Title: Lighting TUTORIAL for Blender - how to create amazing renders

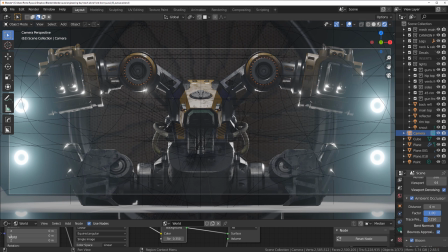(4:02)
We got depth of field going on as well, which is set to, let me see here, it's set to 191 meters. The camera is really far away.
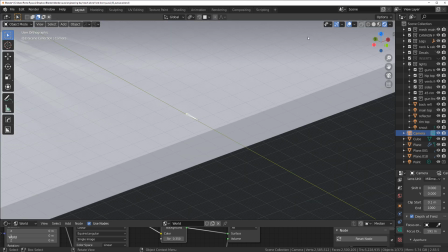(4:12)
If I'm going to zoom out to show you the whole scene, let me just switch to look depth.
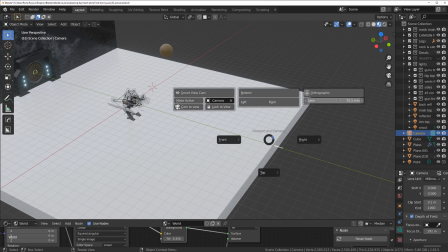(4:20)
Now, camera is far away here and set to 71 millimeters, which is, you know, kind of long.
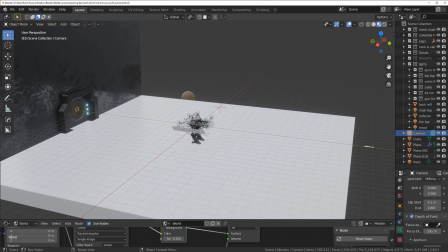(4:27)
The background is really, really far, meaning I'm gonna have a nice depth of field on the background.
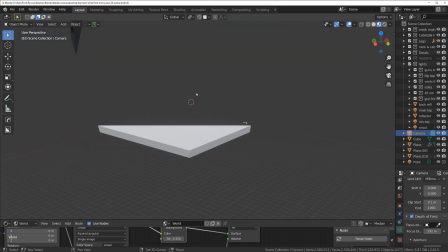(4:33)
So that's how my scene looks in Blender. You don't need any textures on the floor.
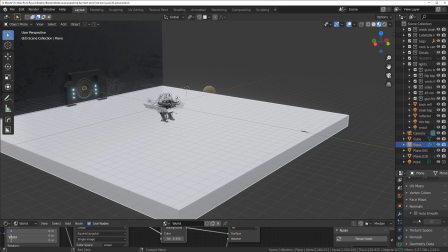(4:39)
I mean, you could add something generic if you really wanted to. So just go to texture and add something really generic, but it doesn't really matter.
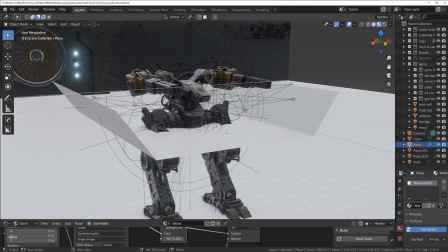(4:49)
The only thing that matters is just the texture on this reflector. I got just a basic BSDF non-metallic texture, slightly rough, so it's gonna reflect light, bounce back light onto my bot.
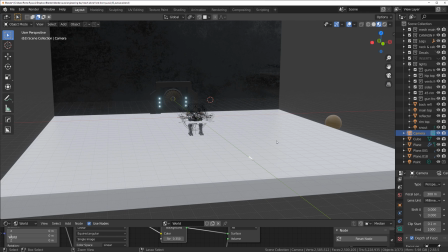(5:02)
And now let's talk about all the lightings. Okay, I actually separated them into groups,
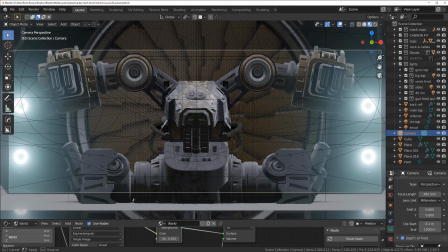(5:08)
so we're gonna turn them off and we're gonna switch them back on one by one, and I explain you, you know, why I actually set the lights the way I did.
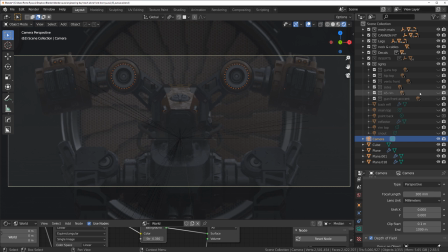(5:18)
Okay, so let's talk about these lights. Now, when you set up lights, you need to start with one light and then you just simply add more lights if you need them, but you need to start with one, maximum two. If you don't have experience with lights, you know, I would highly recommend doing this.
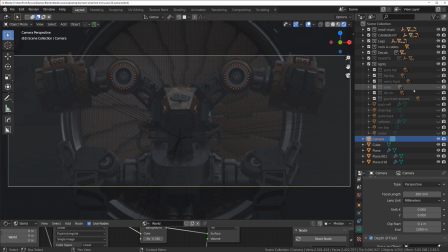(5:35)
And even if you're experienced with lights, this is the way we usually set up lights. Okay, we start with one and then we see what we can do with it, and then we just add more lights if we need to. This is a very symmetrical shot, so I need to set lights exactly on both sides in the same way,
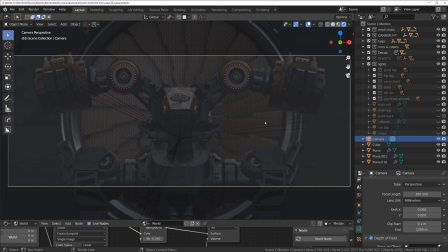(5:52)
otherwise the image is going to look unbalanced. Okay, the whole point of this image is to be really symmetrical, right? So the first light I'm going to establish is going to be the light from the top. So I'm going to go to my main top light and turn it on, and you can see what it does.
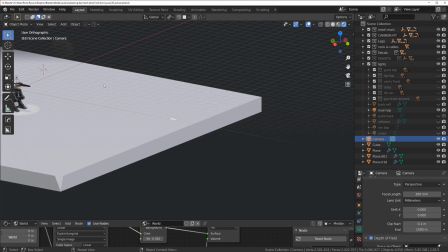(6:11)
Yeah, it's a light set from the top of the bot, okay, here on the top,
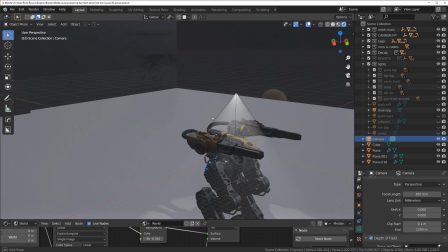(6:17)
and it shines down and it basically catches all these edges from the top, right?
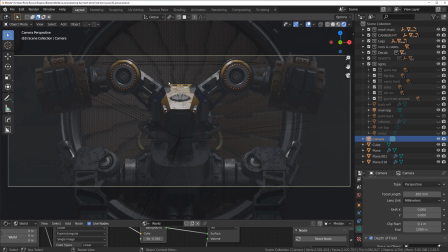(6:22)
But mainly is set to highlight this bot's head and kind of spill around. So this is the main focal point of my image. It's in the middle, it's a face, and it's gonna be the brightest spot in the image,
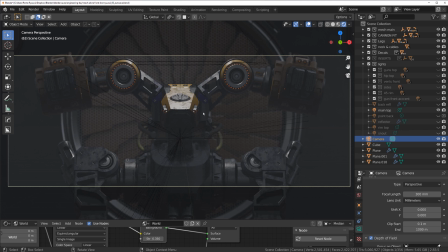(6:38)
because your eyes will go to the brightest spot in the image first, then gonna look for something saturated, warm colors, which is why this head is yellow. They're gonna look for something that is sharp, which is why my depth of field, my camera focus is gonna be set on this bot, and the depth of field is gonna just sort of,
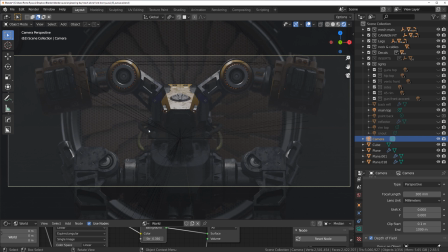(6:56)
you know, fade away towards this back vent, because back vent is a little blurish, you can see that, right? Then I need to have some separation light, which is gonna separate the bot from the background, because at the moment it's kind of like, you know, it's blending with the background, so we need to separate it, okay?
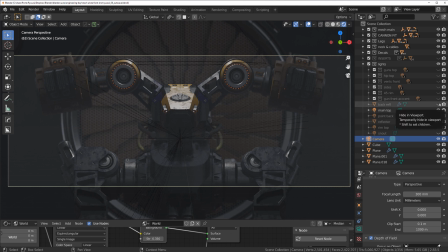(7:15)
Meaning, we need some back reflection, we need some lights from the back.
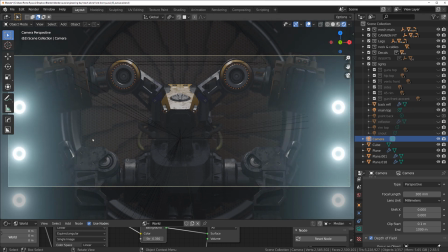(7:21)
So I'm gonna add these lights at the back, that's the first thing I'm gonna do. And the second thing I'm gonna do is I'm going to add the back separation light. Now these lights basically are emissions, they don't really they don't have any lights in them, just an emission, so they're not so strong.
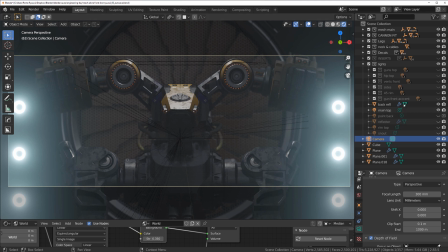(7:41)
So I need to add some rim lights from the back, and I set 245 degrees
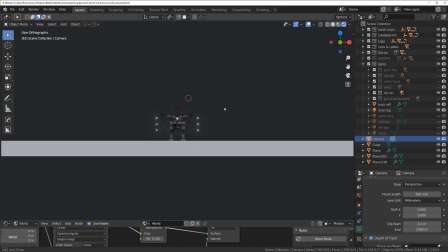(7:49)
spotlights, okay, that shine from the back on my bot, okay.
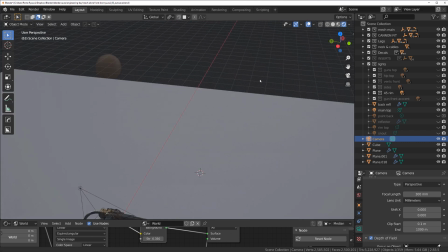(7:54)
So if I go here, you can see that they shine a little bit from the top, right, back onto the bot.
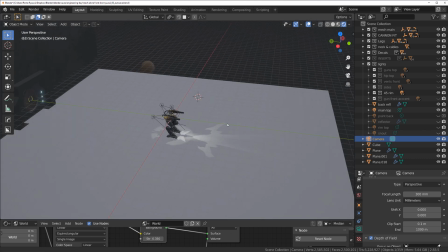(8:01)
And from where I'm looking, so from the front, it literally gives this this bot like a rim light, okay?
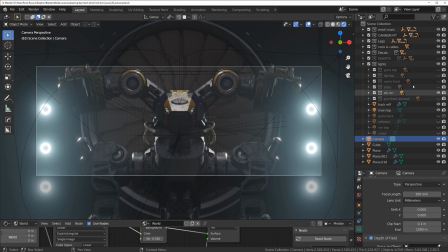(8:08)
So it simply adds a rim light around from the back. So if I turn off this main top, you'll see what these lights are doing, okay?
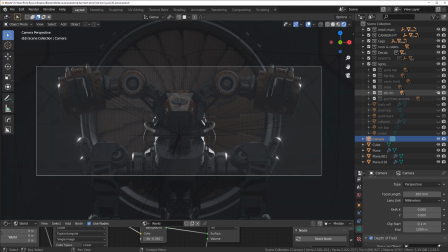(8:17)
Let me just switch it off. See, that's a rim light from the back. And together with this top light, yeah, it's kind of defining the outline of the mech, and it separates it from the background.
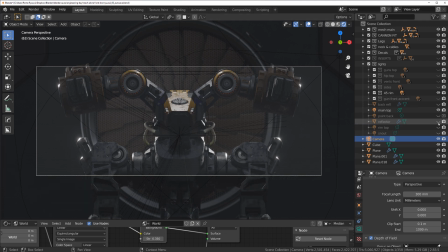(8:33)
So let's add the reflectors, not this one, back reflectors, that's the one.
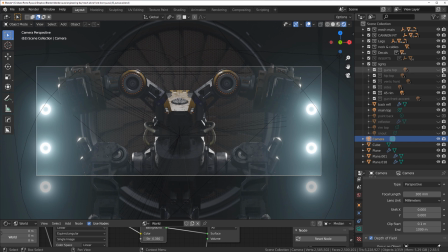(8:40)
And then we need some lights on the guns, so we're gonna have lights on the guns from the top, so you can see there are two cones, two reflectors pointing from the top. They're gonna define the top of this this mech, which is important. And then we also need to define the hips.
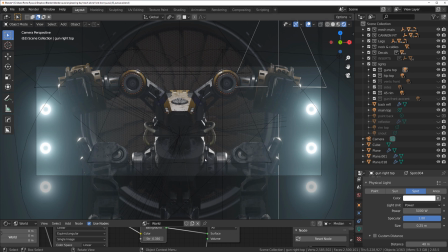(8:57)
We're gonna have some hip lights again here, adding a bit more accent to it. Now we need side lights on this mech's face, so I'm gonna drop some side lights on the mech's face, and these lights are literally pointing from the sides.
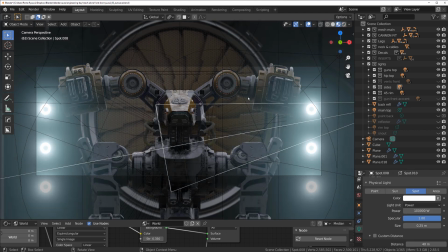(9:14)
So when I switch it off for a second, so you can see
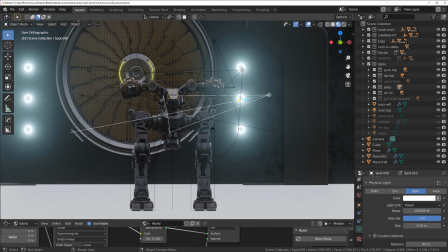(9:17)
these lights are pointing at this angle, going a little bit down, and they shoot underneath the gun.
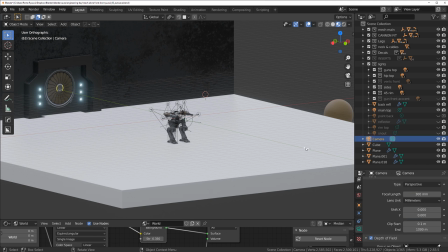(9:24)
Okay, that's how it's structured, right? You want lights to point from the top, more or less, because, or sides, because that's how lights actually
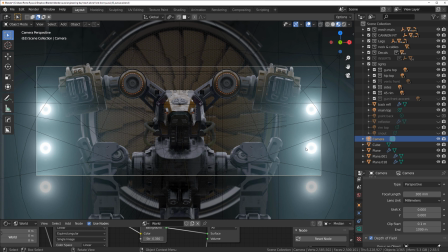(9:34)
shine in real life. They don't shine from the bottom, like in a horror movie. They just shine from the top where the sun is. So we used to, our brain is used to understanding that lights come from the top, so it's gonna look a bit more natural.
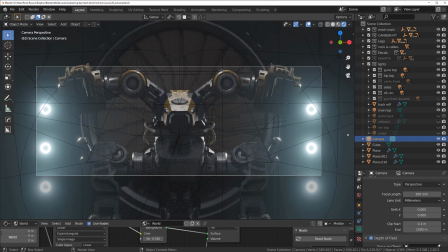(9:48)
And then we need some rim light on the top, and you can see that this light is actually really important because it adds rim all around this bot.
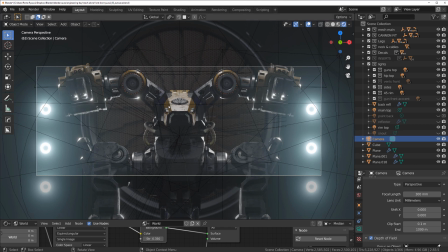(10:02)
It's a very powerful light, and it definitely separates this bot from this background and kind of defines it.
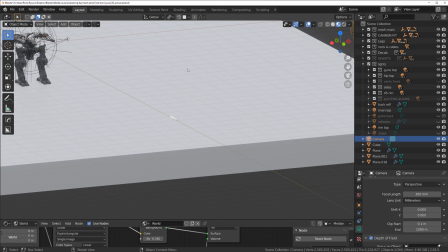(10:10)
Okay, so if I again move to the back and I show you this light, it's a massive light at the back.
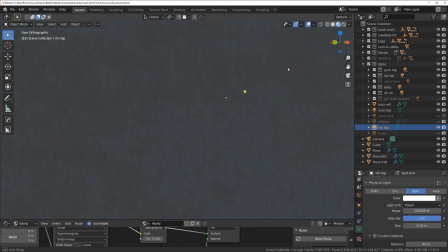(10:16)
Yeah, this one. Okay, that's how it looks, right?
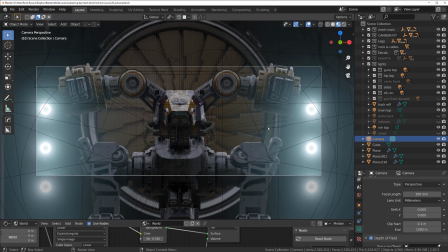(10:20)
All right, and let's go back here. And now let's talk about this front.
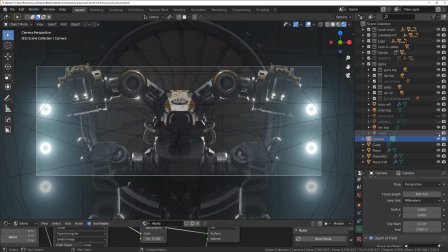(10:28)
Now the front is a little bit dark. We need to brighten it up. So I have a light that shines on the snout and makes it a little bit more standing out.
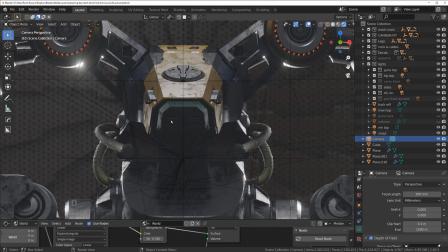(10:34)
And you can see that the light is actually catching on this tiny cut, these tiny bevels here,
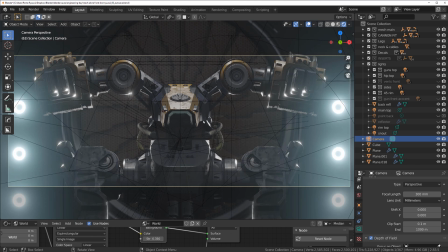(10:40)
which is quite important, adding a bit more structure to the face and, you know, pulling more attention to it, right? Then we get lights on the guns from the front that they will actually just add a little bit more like a fill light, okay?
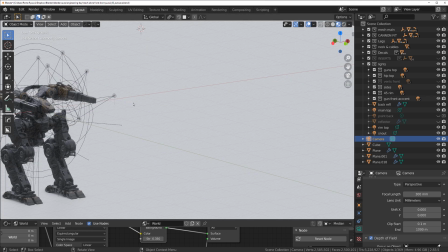(10:58)
They're just going to open up this darkness under the guns. They shine from the front, so and they're located in front of the gun, kind of like on the bottom.
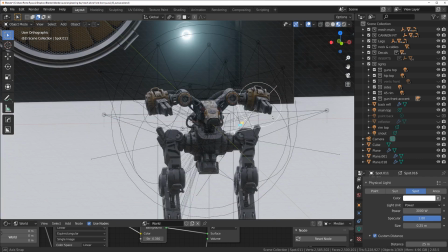(11:06)
So that's the exception. That these are the only lights that shine from the bottom.
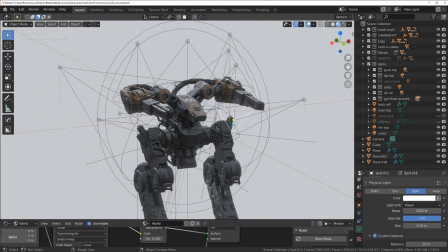(11:10)
They shine from the bottom on this gun here to open up this area because it's a little bit bright, a little bit too dark for me.
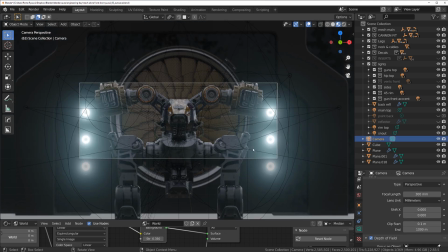(11:16)
So that's why I did that.
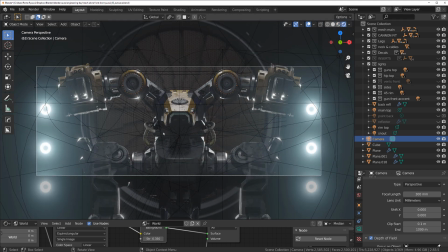(11:20)
Okay, and then we get one more, two more lights on the vents, because you see the neck is really dark now. So I decided to open it up, and I added vent lights, which basically open up this whole face and create a lot of points of interest.
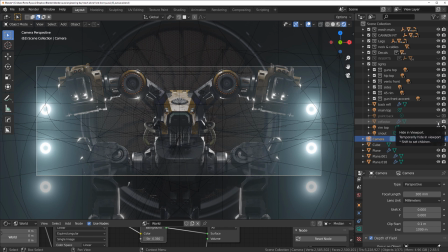(11:37)
And at the end, I added a reflector.
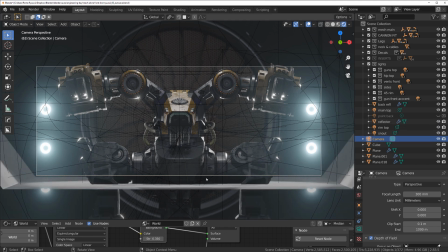(11:41)
So it's a plane that just runs just below the camera, and it will reflect light back onto the bot. It's not meant to be super powerful, but if you look closely, if you render this with and without, you will see that some of the shadows here are gonna get filled up,
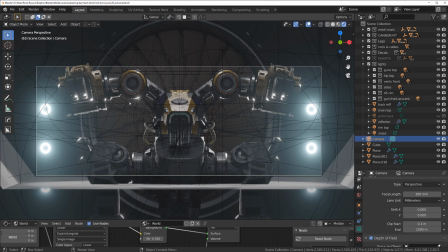(11:58)
and they'll sort of be less black, less deep. It simply opens up the image a little bit more.
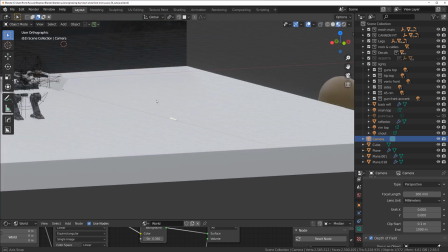(12:06)
So this reflector runs across the Mac, and it's just below the camera line,
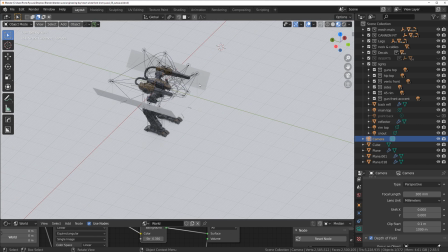(12:11)
so you cannot see in the camera, but it shines the line and reflects the light back onto the bot.